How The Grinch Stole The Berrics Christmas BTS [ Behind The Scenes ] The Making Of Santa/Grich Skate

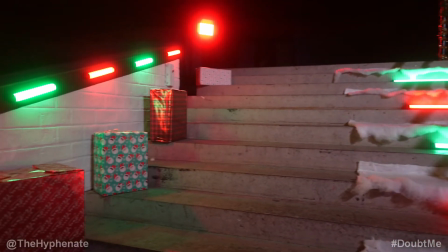And then on the hubba on the left, because it has a metal ledge, we were able to stick the 6C Pavel tubes directly onto the ledge.
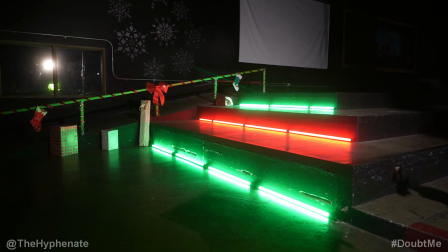Now, when it came to the three block, we put some glittery garland on the back rail,
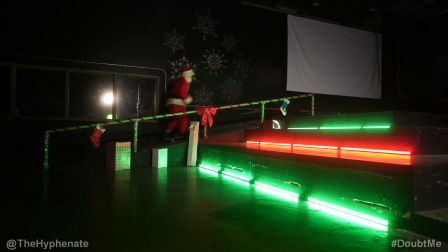put some other Christmas decorations towards the back, as we needed the stairway to be completely clear because Garrett was not going to do any grinds on any rails.
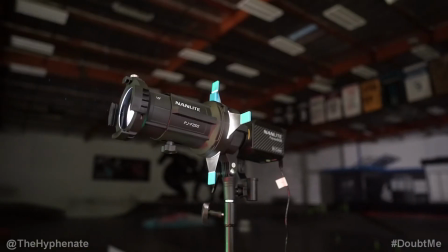Here, he was doing a flip trick to finish his part. And I felt just like the far back didn't have anything exciting.
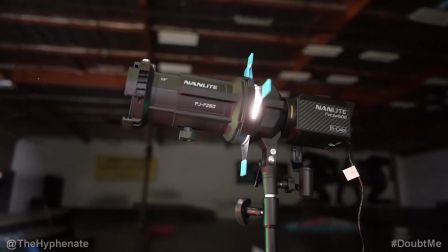So I put a Forza 60B with the projection mount and a gobo of snowflakes and I put that on that black wall.
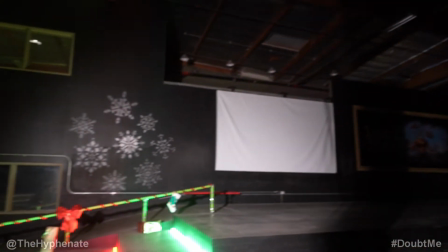The Forza 60B was set to 100% output power.
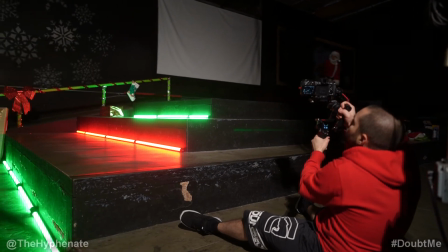Then we put mixtures of 30C, 30X, and 15X powerful tubes on the bottom corners of each step.
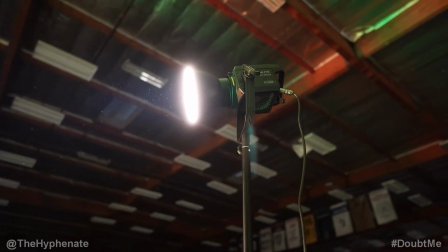Main key light again is the Forza 300B at about 15% output power.
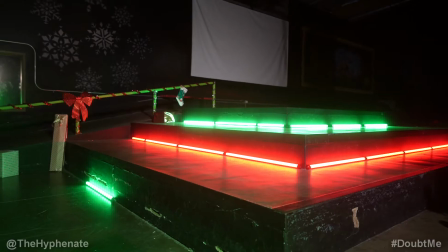We put a mix panel 150 set to full output power and green. Now once Garrett started actually doing some tricks and I found the right angle that I wanted to film at,
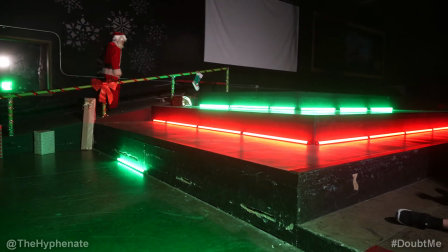I decided to add more pobble tubes across the side of the stairs and really outline the front and the sides.
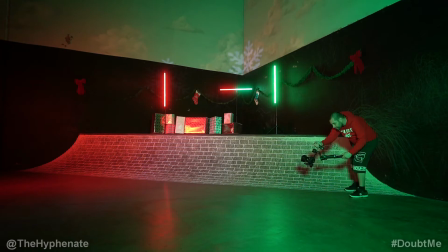It made the 3BOK look a little bit more epic shooting from the side. Now when it came to shooting the quarter pipe, we put two 30C pobble tubes,
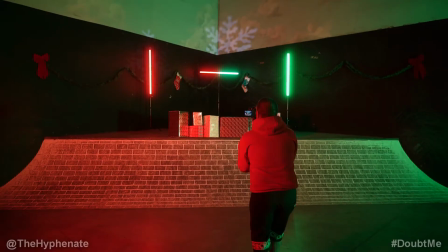one on each side vertically, and then we put a 30X pobble tube and then using the app we actually split the light in half,
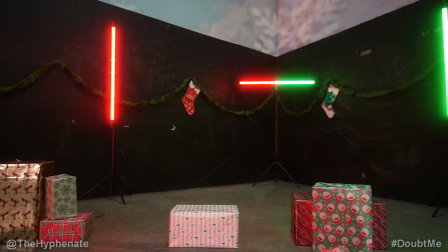red and green, put presence towards the top and some decorations along the walls.
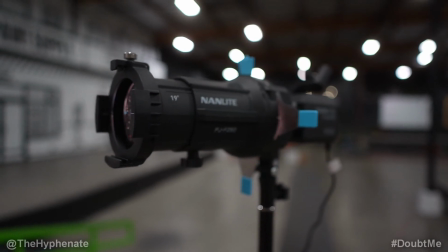I did use the Forza 60B with the projection mount and the snowflake gobos and you can see them a bit more on the black than on the sky wall.
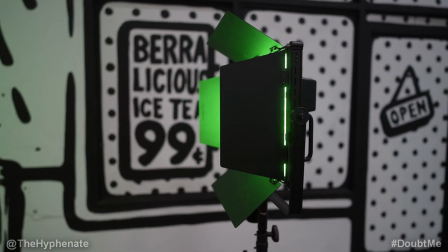Now on each side of the quarter pipe we do have the mix panel 150s set to red and green and focus the light towards the edges.
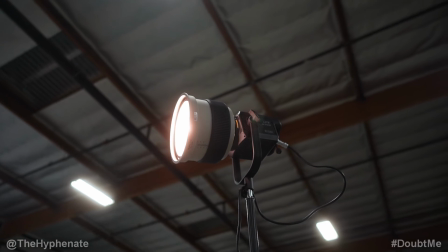In the center of the quarter pipe we did use a Forza 300B at about 15% output power along with the Fresnel attachment for the Forza 300.
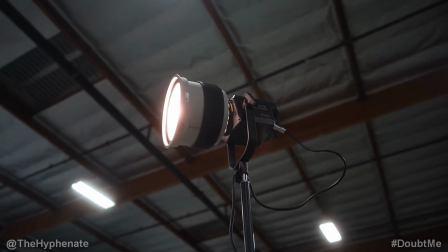We put that at about a 25 degree spread set to 3200 Kelvin.
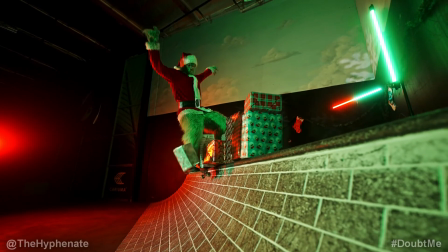Now the couple shots where I'm directly in the center I actually brought down the 300B output power to about 5% so my body wouldn't cast a noticeable shadow.
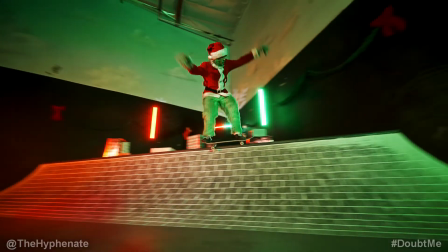But on the shots where I'm not head on, we had the output power set to about 15%.
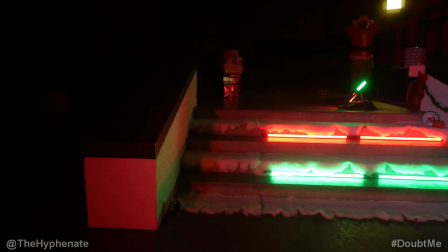Now we shot the pole jam clips on a different night on the bottom five stair and we focused on only one of the ledges.
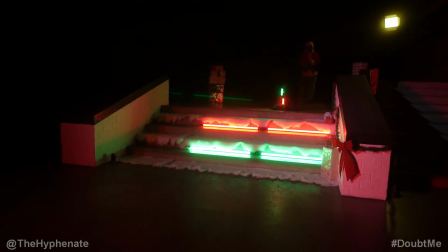On the little pole that Ricky grinds and launches off of, we put some sandbags to keep it from moving and we did rig up some 6C pobble tubes.
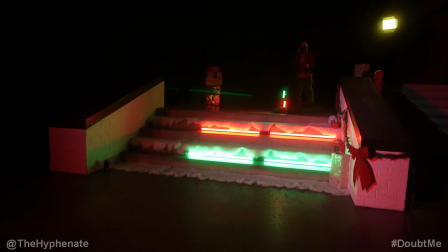Put one in the front, put one in the back, red and green. Now that really made that black pole stand out and look a lot more epic.
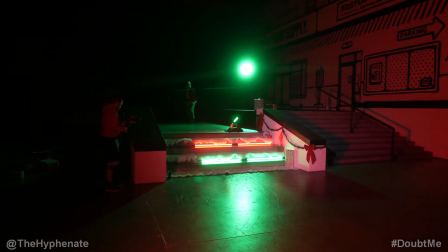On the five stairs, we put four 30C powell tubes, red and green.
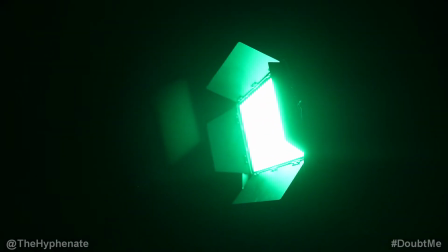And then on the upper level in the back, we put a mixed panel 150 set to full output power and green. And then for our key light, we use the Forza 300B with the Fresnel attachment at about a 25 degree spread, 20% output power.
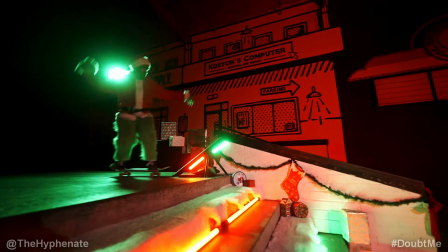I had the mixed panel 150 set to red, full brightness and full saturation.
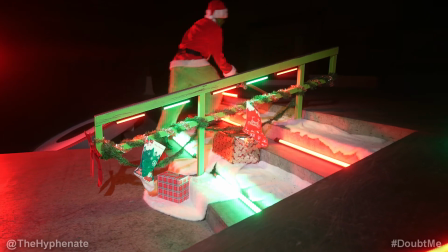Now we knew what Grinch's last shots were going to be, and it was going to be the five stair rail. And we shot this on a separate night than the night that we shot the lines.
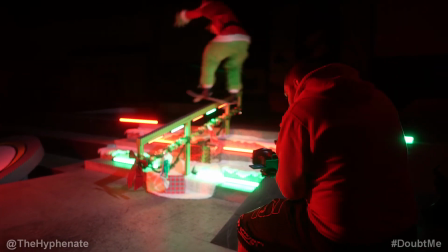So here we actually decorated slightly different. We added more 6C Pavel tubes directly underneath the rail.
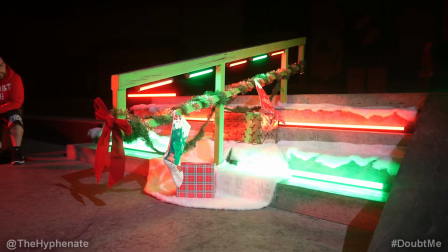Again, because it's square, we were able to just put the magnetic backs and have it just stick on there easily. On the floor level, we put a mix panel 150 set to red and full output power.
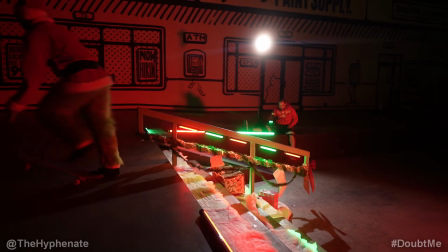And we did put some extra Pavel tubes along the tops where we knew they would be in the shot.
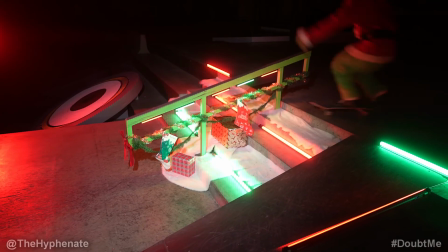And then on the higher ground, we put the main key light, which was a Forza 60B with the Fresnel attachment set at about 45 degrees. and put the output to 100%.
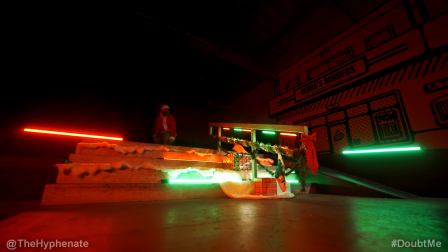Now we shot the front side board a kickflip out on one side of the five stair and then the dark side on the other side facing the opposite wall.
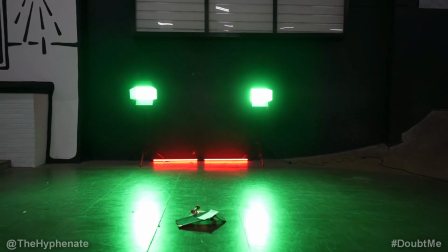But we left the lighting exactly the same. Now when it came to the last final shot where the Grinch snaps the board, we actually really wanted a silhouette here.
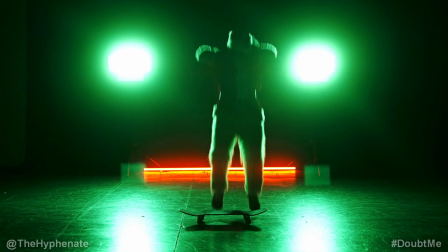So there was no main key light, just two backlights set to green, which were the mixed panel 150s.
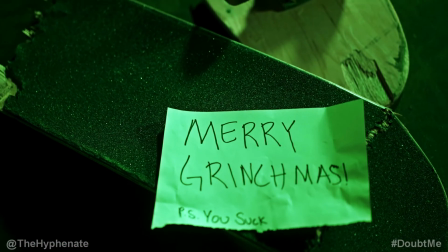And then between them, we put two red 30C Pobletubes. And that was it. That was the only source of light for that shot. Now when it came to the music, I've actually made various Christmas song hip-hop remixes throughout the years, and I wanted this entire production to have that modern hip-hop feel. Now for the opening intro scene, I actually felt like it didn't need the hip-hop aspect of the beat, so I actually went into the program where I made the beat, and I took out all of the drums, and I kept it more simple, just so it didn't feel so upbeat. But that first song is my version of Carol of the Bells, just without the drums.